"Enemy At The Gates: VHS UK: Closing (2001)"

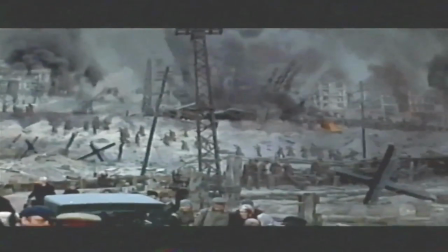565s
The fight to dominate Stalingrad went on for months, and the ultimate outcome was constantly in question.
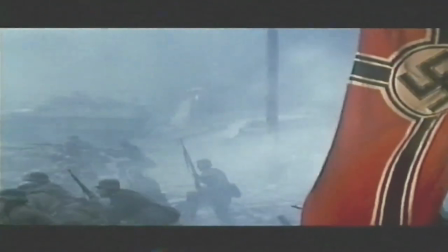571s
One has to understand that in the Battle of Stalingrad, territory shifted daily.
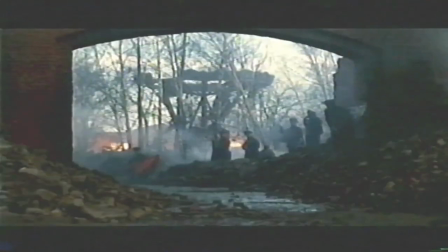576s
The Germans would take maybe a factory or Red Square, and then the Russians would take it back.
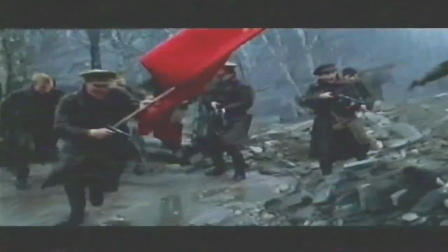So for a lot of the troops on the front line, it was very, very difficult to gauge where the front line was, because it would shift so often.
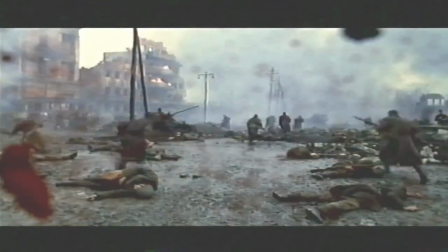595s Fall back! Fall back!
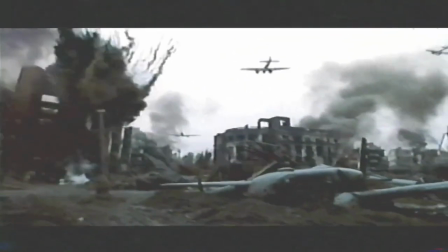598s
Amidst the chaos, Vasily uses his unparalleled skills as a sniper to take down the Nazis with deadly accuracy.
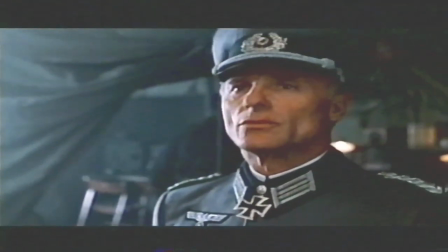607s I had to promote 25 sergeants to replace the officers shot down by the sharpshooters.
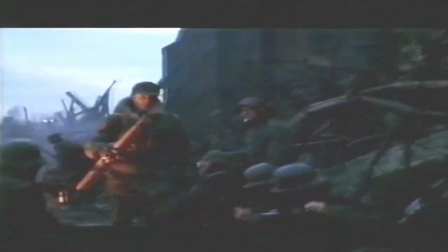614s Those snipers are demoralizing my people.
Ed Harris plays Major Koenig, the German sharpshooter sent to hunt down Vasily. Vasily is picking off German officers with some regularity and is becoming a bit of a folk hero for
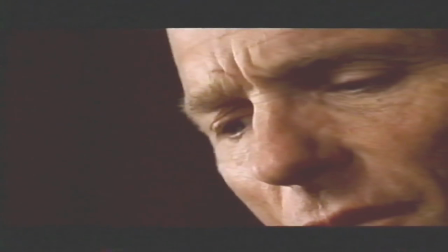630s
the Russian soldiers as well as the Russian populace. And it's getting to the point where he's getting too much attention and he's killing too many people.
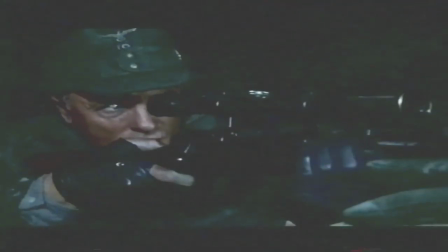638s
And so I try to find him.
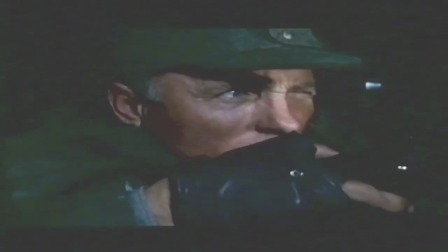643s
The casting of Ed Harris opposite Jude Law resulted in a striking visual link between their characters.
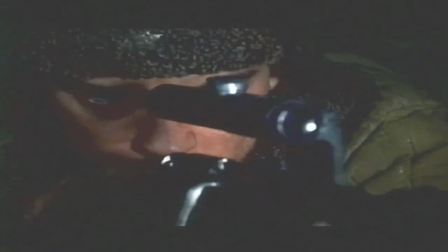650s
They both have these unbelievably penetrating blue eyes, and Jean-Jacques began to see the duel through their eyes.
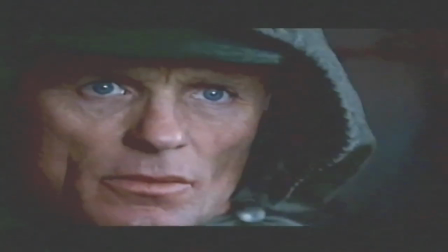660s
And it's incredible. The first time that we had Ed Harris on set, one of the first shots was a close-up of his eyes.
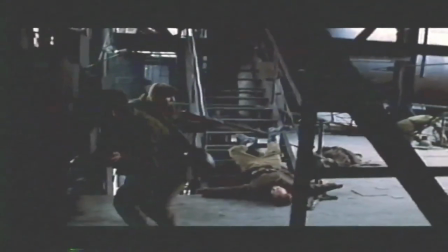668s
And for all of us, it felt like the movie just came together right there.
I know exactly where he's waiting for me.
As the cat and mouse chase unfolds between Vasily and Koenig, the film illustrates the strategy of the sniper. And that's another great side to the story, that it really looks in detail at how snipers work.
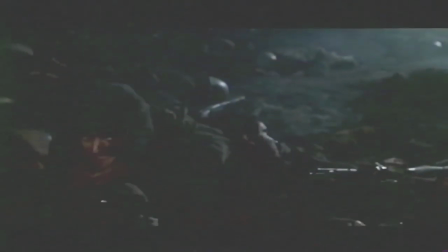687s
Something about sniping which is very interesting is the patience that goes into being a sniper, that you have to maybe stay in the same place for 2 hours or 2 days.
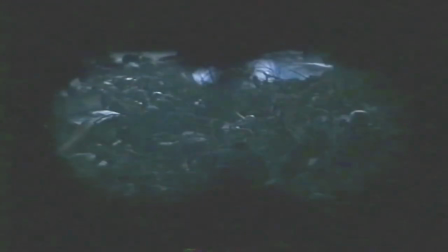697s
It's about tranquility and stillness in the midst of a battle which is going faster than anything can really be imagined in real life.
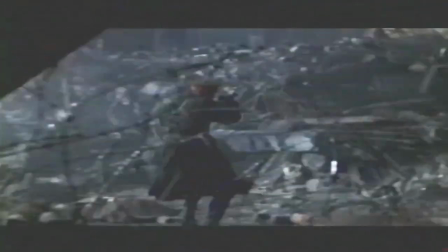705s
And so while history is being remade in seconds, the fact that this movie is about a duel that moves over days and weeks,
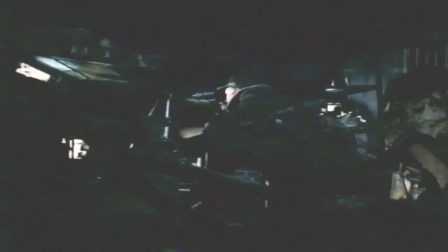713s
I think establishes a very unique rhythm.
Yeah, I quite like that.
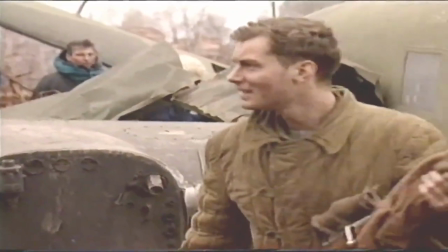719s
In preparing to play expert sharpshooters, Law and Harris went through a special training course.
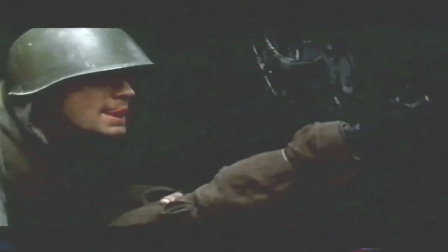724s
Once I got involved in the project, I went down to the UK training ground for the forces in England, and I studied with a couple of snipers there. When you have to carry a rifle every day for 16, 17 weeks, you have to get used to how to carrying it, how to strip it, how to load it, fire it.
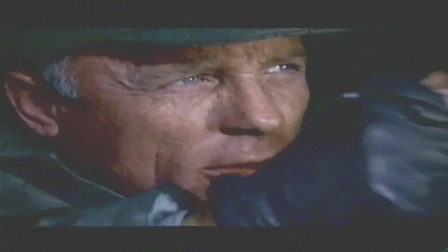744s
I immersed myself in it when I got here, and I had a rifle that I was given that I could practice the bolt action and practice with the scope and holding it steady.
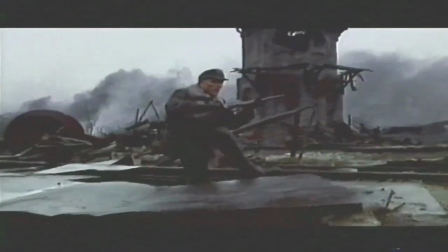754s
And it's more than a prop, I mean, it's part of the man. The actual technique of the sniper was something that took a little longer and a little bit more studying.
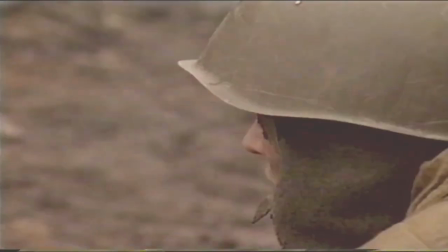764s
The silence, the breathing, choosing the right spots,
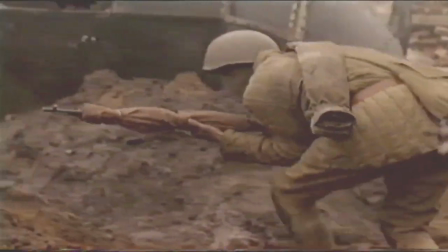768s
how long and how slowly it takes them to reveal themselves and to remove themselves from a spot, and things like that.
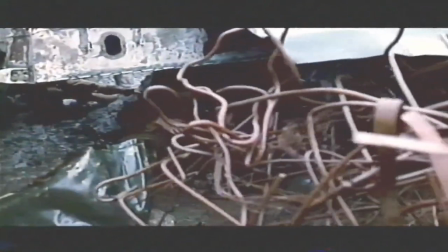774s Look, Vasily, he's hiding in the department store, over there.
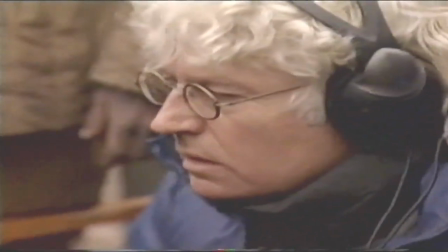780s
The goal of director Arnaud was to create a unique visual look for the sniper sequences.
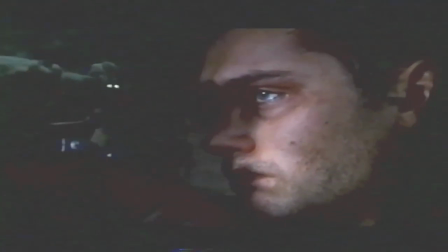786s
Jean-Jacques painted the kind of tension of the moment very clearly and would concentrate either purely on my eyes or on the rifle or how I was hidden, and indeed the same with what Ed was doing.
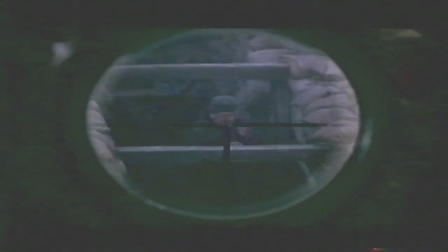800s
The camera is looking through the scopes, and even though you're distant, it becomes very, very intimate, so I think the tension will be created cinematically that way.